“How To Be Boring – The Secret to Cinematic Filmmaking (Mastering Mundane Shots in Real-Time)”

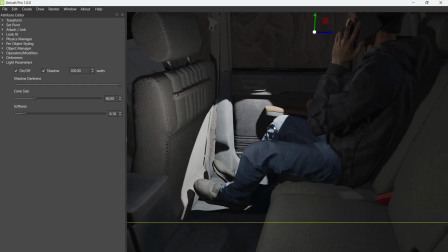0:00 Hello. Welcome to Univah.
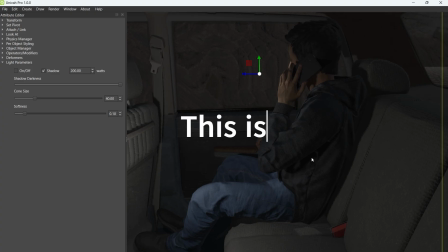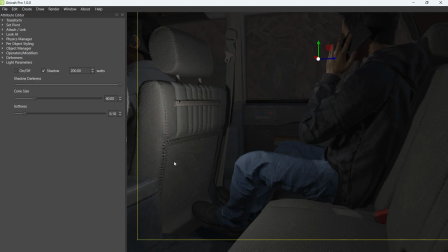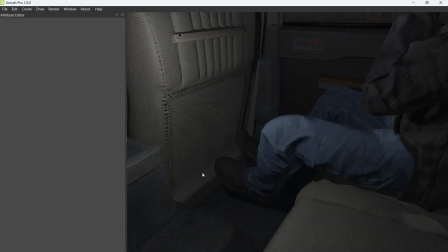0:12 So, you are new to 3D, and like most people that are new to basketball, you want to rush to the three-point line to shoot threes like Steph Curry.
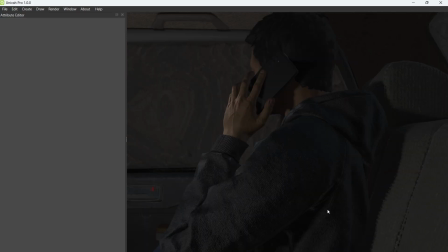0:21 In 3D, that would be the equivalent of rendering only huge sci-fi corridors or other kind of gigantic environments.
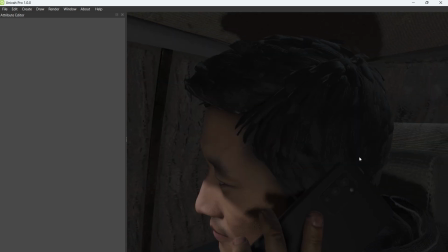0:30 But here's actually what makes a film look like a film. Mastering the tight spaces.
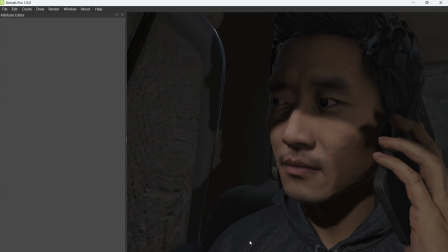0:35 The over-the-shoulder shots, the close-ups, the boring stuff. Master those first.
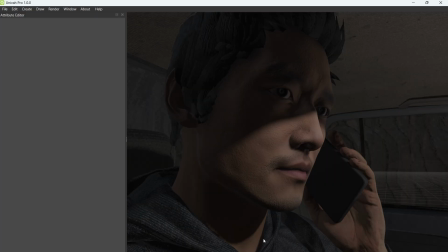0:43 Force yourself to learn how to pass what we call the boring test.
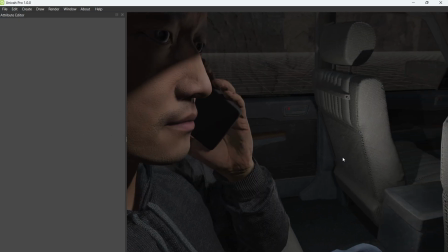0:48 It's the time you spend lighting the face, lighting the eyes, getting the three-point light set up, mastering the key light and hair light.
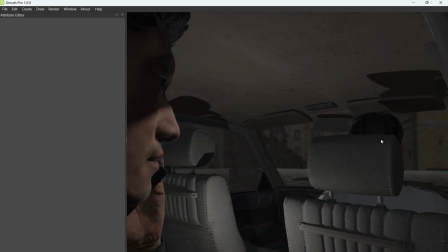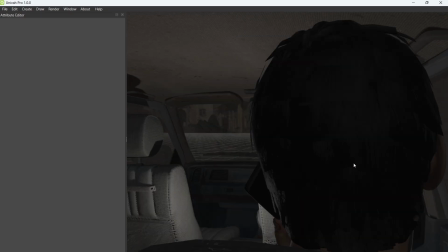1:04 Most 3D artists will skip this very important fundamental step, mastering the tight spaces,
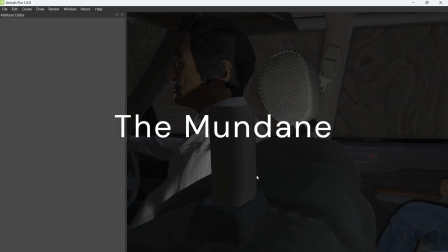1:10 mastering the mundane, passing the boring tests, rendering the boring scene that is not flashy at all, but making it cinematic.
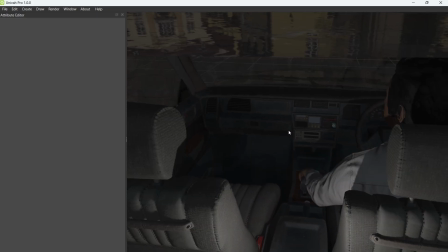1:18 This requires skill.
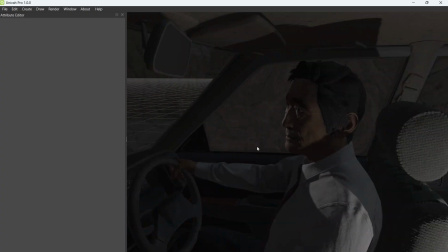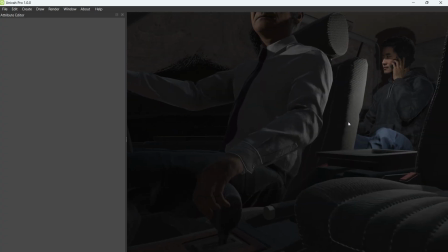1:27 Right now, we are in a car. We want this to be an intimate scene. Very dark.
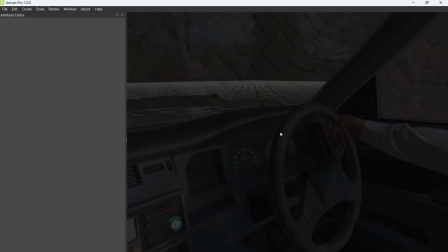1:32 Only key parts of the driver and passenger illuminated.
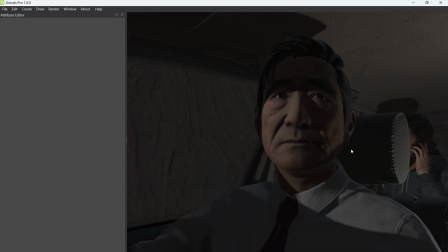1:40 For instance, this scene could be the driving your passenger home. Late at night.
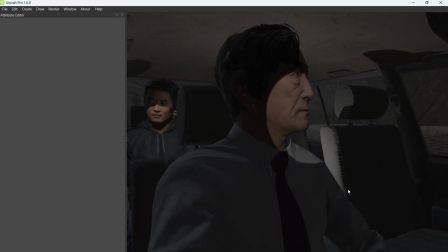1:45 Very boring compared to rendering larger-than-life scenes or aliens from Men in Black.
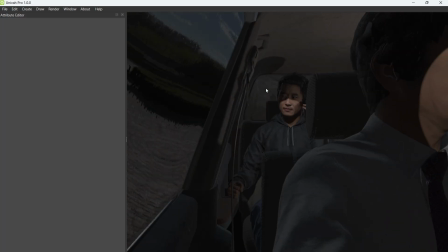1:50 However, scenes like these in films are very important to get right.
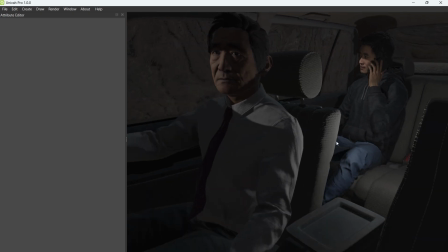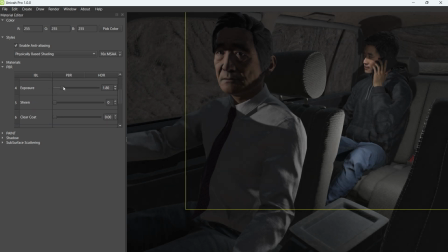2:00 Before we add facial animation and lip syncing and some audio dialogue between these two actors, we should first establish the shot well.
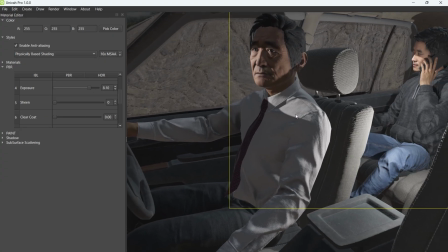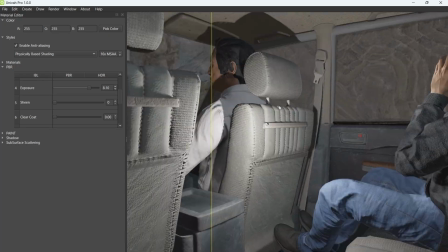2:14 Of course, as you already know, Univah is created for film directors and therefore, our lighting system mimics the real-world standard.
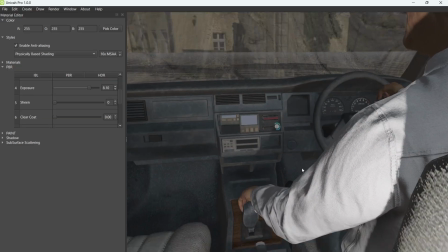2:22 The exposure works the way you would expect it to work on a high-end ARRI Alexa or Red camera.
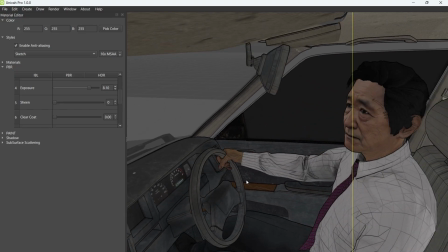2:27 Exposure does not brighten the scene. It only affects how much light enters the camera.
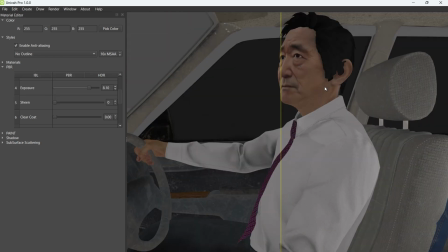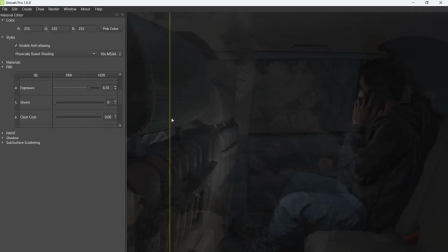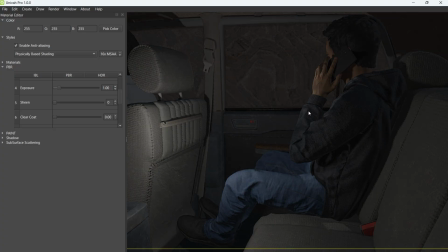2:45 Now let's take the exposure back down to about 1.0. Remember, this is an evening late-night drive back home.
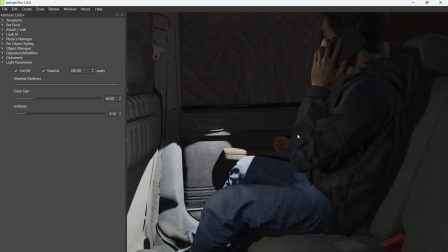2:52 We really want to keep this scene as dark as possible.
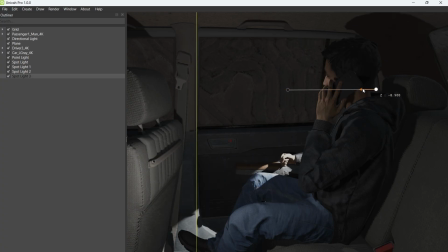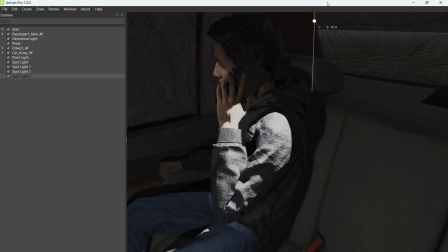3:02 I'm adding some spotlights in real time merely for your benefit so you can see examples of how to place lights in the Univah 3D space.
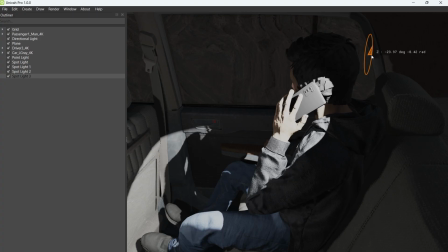3:11 Gosh, as you can see, our spotlight's default intensity is set to a bright value.
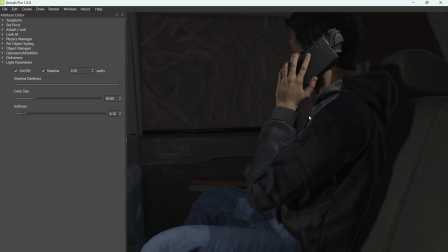3:16 We are lighting a tight space and don't need our light to be this bright. We will lower the intensity or brightness of this light in a moment.
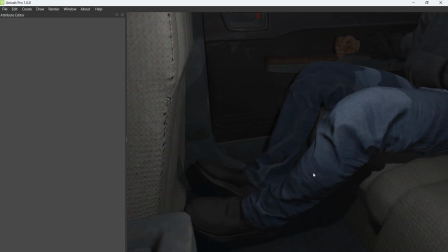3:26 That looks more natural. We have set that intensity much lower.
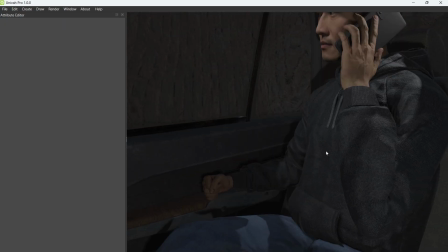3:30 It was at 200 before. Now it's at 2.
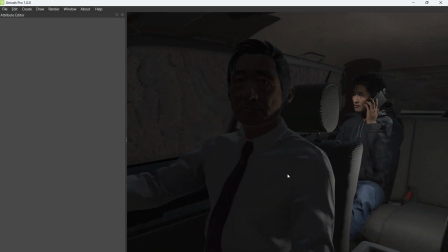3:39 What do you think?
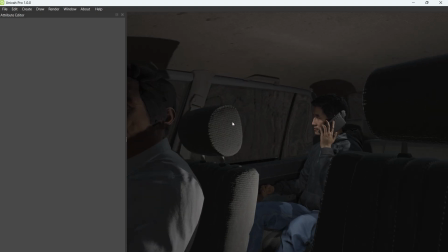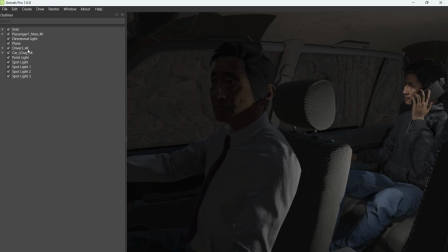3:47 What conversation can you imagine these two having?